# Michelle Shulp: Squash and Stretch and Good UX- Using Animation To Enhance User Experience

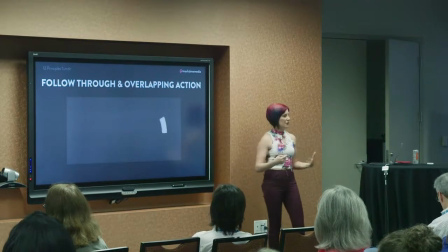thing so different differences in mass for example if I if I'm moving like different parts of my body are probably gonna stop at different times because they weigh different things they're doing different things my hair is probably gonna do something different than the rest of my body if I stop I mean I
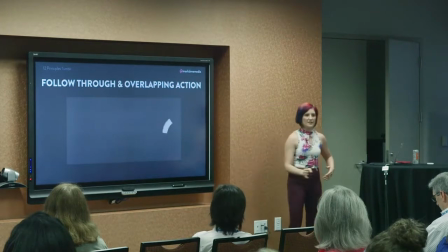don't have long hair but if I did it would just go in my face when I stopped running for example I don't know why I'd be running that sounds terrible but also it has to do with like you know this thing is a tall thing right and so when it gets started the top of it's gonna tend to keep going right and then it's gonna slow down differently so again it's behaving believably.
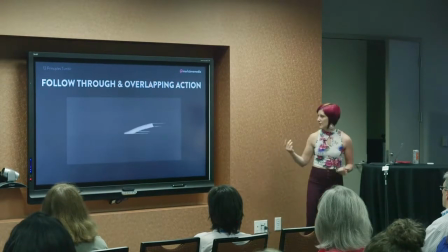This is how an object probably would actually behave if it was a random sentient rectangle going back and forth on a screen. This is another concept that has to do with acceleration. There's a lot of physics happening here and this is called the slow in and slow out.
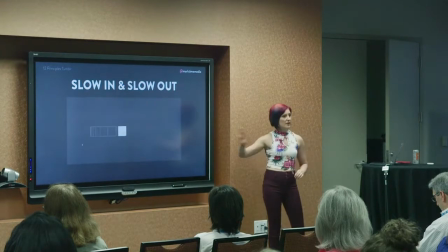We've also talked about easing. I'm going to talk about easing a little bit later, but that's basically this concept.
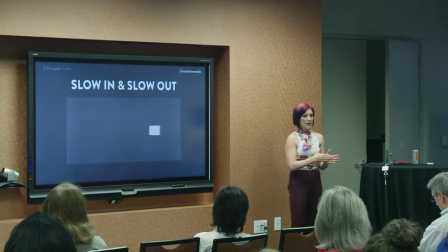Things don't just immediately be at speed and then immediately stop, right? They usually have to accelerate. Again, that inertia concept, they usually have to decelerate to stop it might be quick it might be slow but there's not it's not instantaneous and so this is this concept
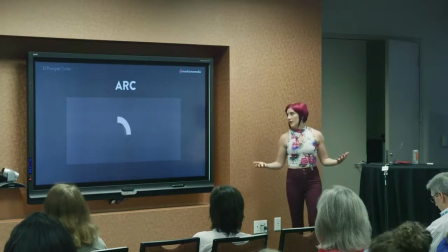of easing there's also the concept of an arc so again we're going back to physics I luckily I liked physics a lot when I was in school so this is good but objects in aerial motion tend to follow an arc assuming that there's no air resistance or whatever and obviously
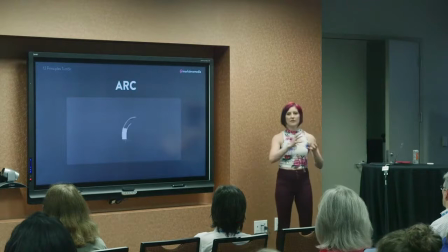we all know from physics that we never account for air resistance it's always spherical objects in a vacuum I think it's funny no one else laughs
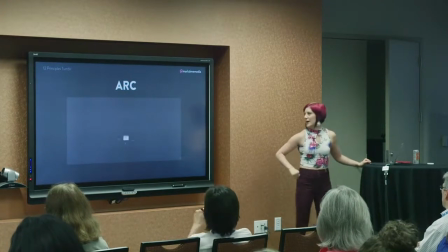it's okay. Physics joke. But anyway, objects that move through the air tend to move through an arc.
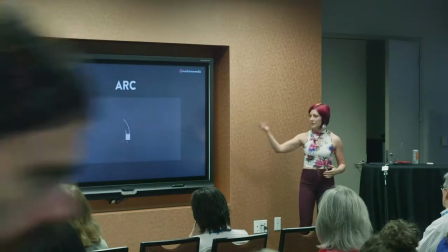They don't move in straight lines and so this is just another concept of believability.
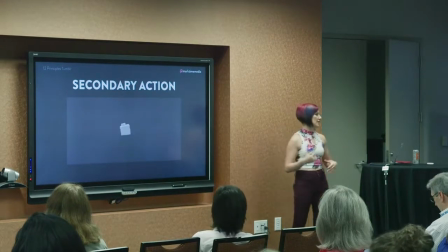Secondary action is basically supporting motion and this has to do with physics and with psychology. Physics because of the attention to detail. Again, if I'm running and I had long hair, my hair would probably behave differently. It would probably be behind me when I'm running and then it would kind of fly up into in my face when I stop. So that's kind of that physics of the different parts of your body.
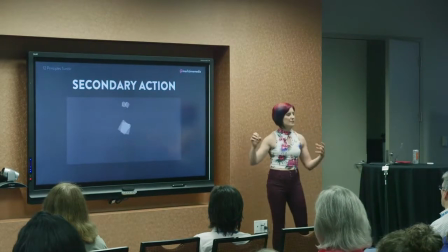Psychology, though, it adds to the element of believability, right, because the more secondary motion that's happening, the more it feels like this is a thing that's real. If any of you watched Monsters, Inc., it was a really big deal when they animated all of the hairs on Sully.
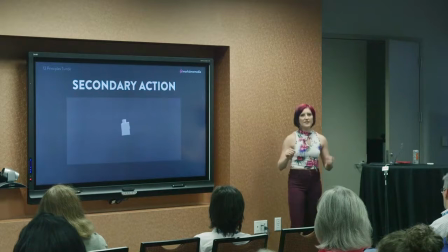That's an example of secondary action because it's the small detail that makes it more believable that, yeah, this is a hairy monster walking through air, right? Concept called timing. so this has to do a lot with several different parts of physics
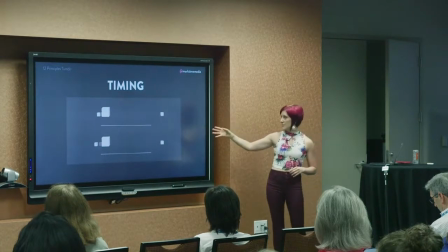these these are shaped the same they're doing the same thing but you kind of believe that they're very very different materials or they're very different weights or the little boxes have very different strengths or very different levels
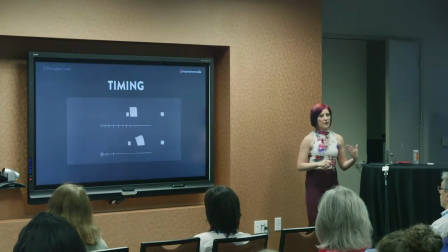of acceleration so timing is a way to convey kind of the presence of an object
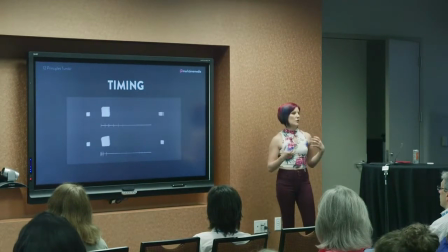and whether it's supposed to be heavy or light or quick or slow or whether there's a lot of friction or it's really,
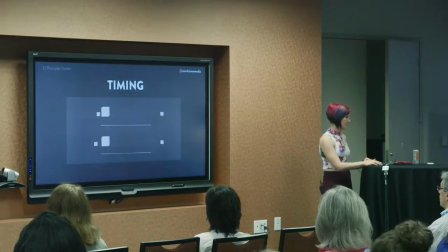you know, easy to move. These are all concepts that can be talked about through timing. And exaggeration, this is a psychological thing.
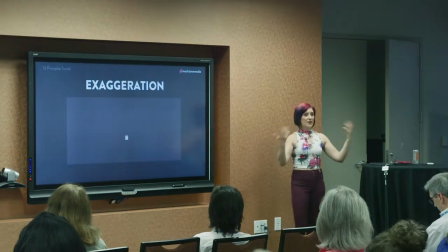So actually, kind of like how if you're wearing stage makeup, on stage it looks great, but if you see them in real life walking down the street, you'd be like, oh my goodness, right? Exaggeration makes something seem more believable if you overemphasize it.
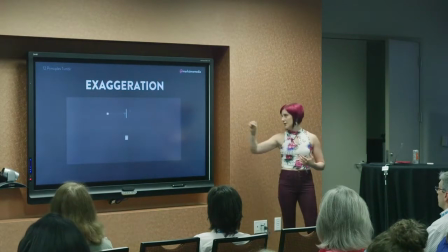So when you're doing animation, obviously this is, you know, obviously square teeth chomping but that's very very exaggerated if it was more subtle maybe it wouldn't seem as as right like it would just seem a little bit off concept of solid drawing basically means that we believe the object can physically exist because
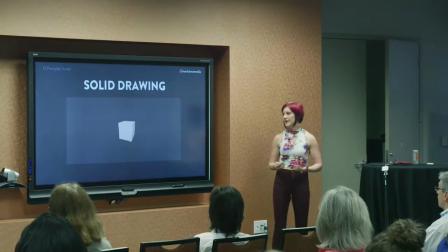it's following consistent principles of existing in space right like it's not going through itself or contorting itself in some weird space time continuum wibbly wobbly way like it is following the principles of solid drawing it behaves consistently with itself it behaves consistently with its environment,
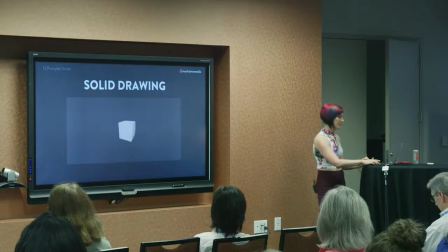you know, everything is following the same vanishing points, etc., that's solid drawing. And then we have this concept called appeal, and this is very psychological.
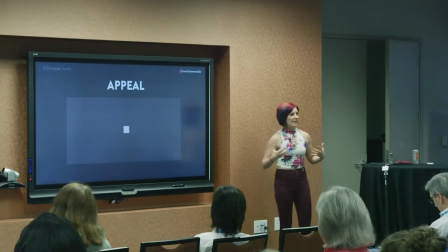This is basically just like, you know, the heart and soul of the thing. Like is it delightful? Is it fun? Is it personable?